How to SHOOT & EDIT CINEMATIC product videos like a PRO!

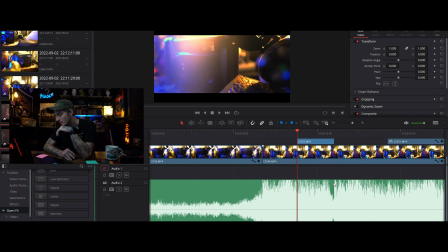(16:54)
So we know it hits here, you know it hits here, and you know it hits right around here.
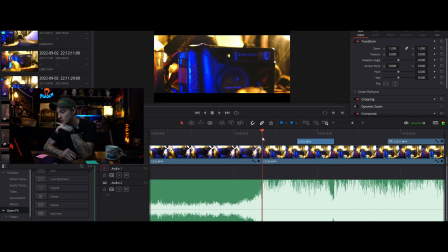(16:59)
So if you just listen, you'll be able to tell where it hits. So for this shot right here, I literally just had my camera and I was coming up and twisting the camera as we went up.
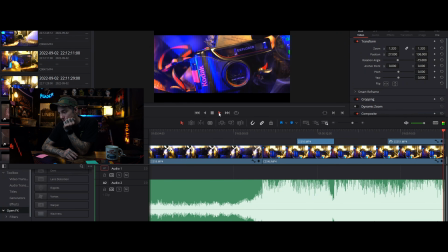(17:19)
So that's how I got that shot. And I actually am playing this clip in reverse.
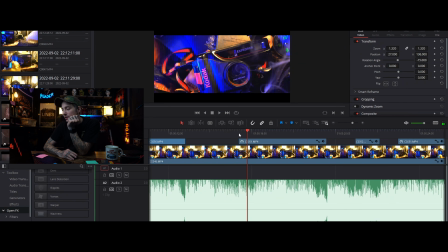(17:26)
You can see how the smoke is moving backwards. I just thought it looked a little cooler, a little bit smoother. Again, you see where this shot ends? It ends where this hits at. So as long as you're matching up your cuts with where the hits are in the music,
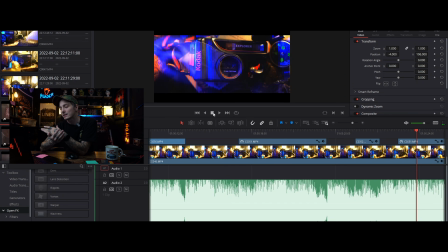(17:50)
then it's going to have such a bigger impact on your audience. You may not realize that, but this is something that editors subconsciously do, and it really just makes you feel the edit just a little bit more, actually a lot bit more. So always cut to the music.
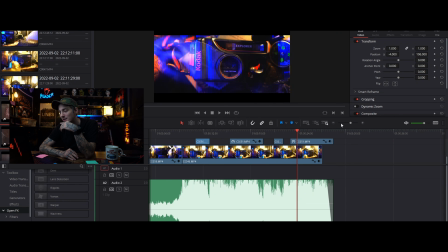(18:07)
I'm guilty of not doing this in the past, and just things are so much better when you cut to the music. So again, back to this shot, I feel like it needed to end on that shot where it's twisting up, because I feel like this is such a powerful shot,
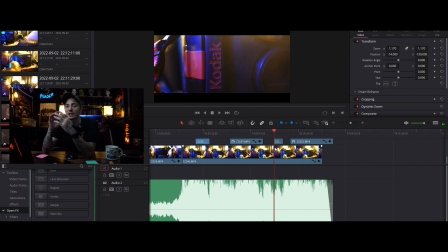(18:24)
and I needed to get something that just showed the Kodak nameplate in there, because if I was doing this for a company, I want to make sure that I'm showing up close the branding. So this shot right here didn't have any movement in it. It was actually a static shot. The glory of DaVinci Resolve is you see this little tab here.
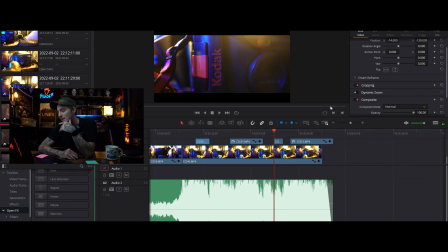(18:42)
Instead of having to keyframe anything, you just hit dynamic zoom, because this is the actual shot right there. You see that? It doesn't have the same impact if it's just static. It needs that movement because all the other shots around it had movement. So hit that dynamic zoom, and you see how it pulls out.
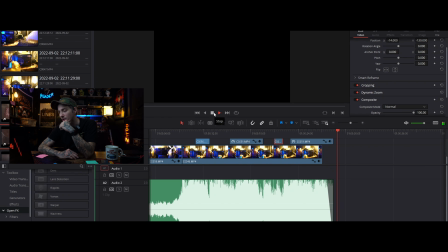(19:04)
And then we go back to this shot here, and then we just fade out. Again, easiest way to fade out in DaVinci Resolve,
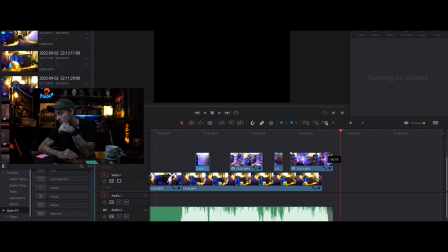(19:11)
guys, is you just grab your little thing here and you just slide it back and forth, and that'll fade to black, or it will fade into you. Same with the music, or fade in for you rather. So when it came to color correcting this, let me show you one of these clips.
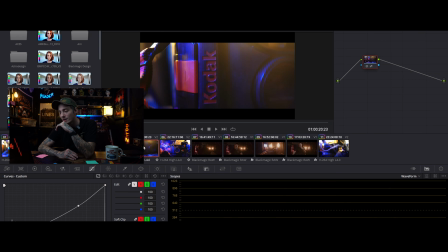(19:28)
These are actually the talking clips that you saw right before here. So let's take this shot here, for example. So over here, if you're not a DaVinci user, you have these are called nodes, and then you can stack these nodes by just selecting different options here.
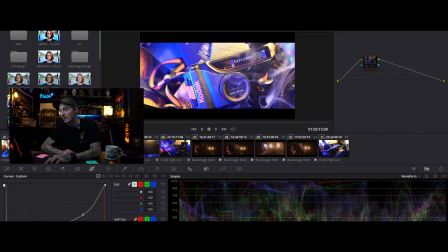(19:46)
But that is what it looked like ungraded. So this is straight out of the camera with the A6400 shooting in the HLG2 color profile. I could have shot an S-Log, but to be honest with you guys, I was a little lazy, just shot an HLG2.
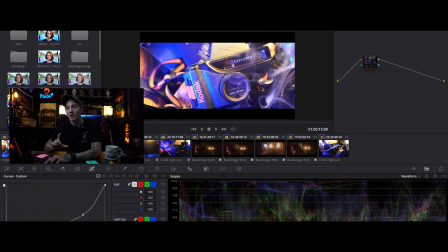(20:01)
S-Log would have gave me a little bit more leeway when it came to actually grading this.
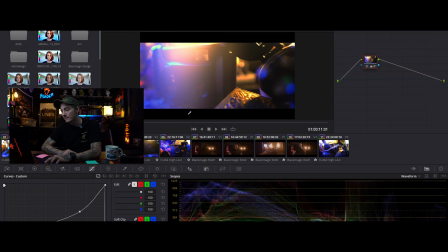(20:07)
So Control D to throw that back on, and boom, that's what you get. And that's sort of what a lot of the shots sort of look like. So this one here, that's straight out of camera. That's with a little bit of edit I did.
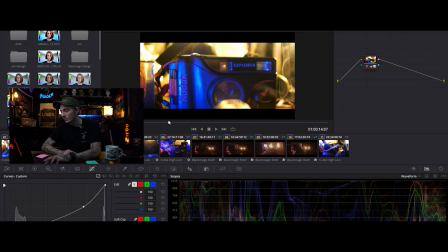(20:24)
Straight out of camera with a little bit of edit I did.
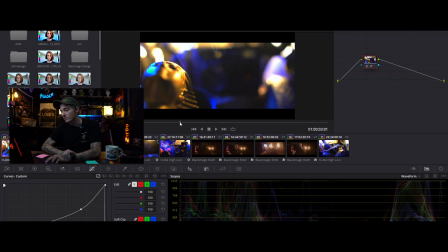(20:27)
And I realized like a lot of these shots were already sort of there in terms of color because I lit the scene, and this is how I like to do my films. I like to light on set and then really dial in the look,
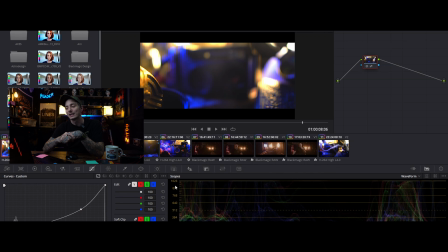(20:40)
and then it requires like a whole lot less editing, and that saves you a lot of time on the back end. So if you see down here in this left corner, all I really did, guys, was I adjusted my curves. So if I click this, this brings up my curves.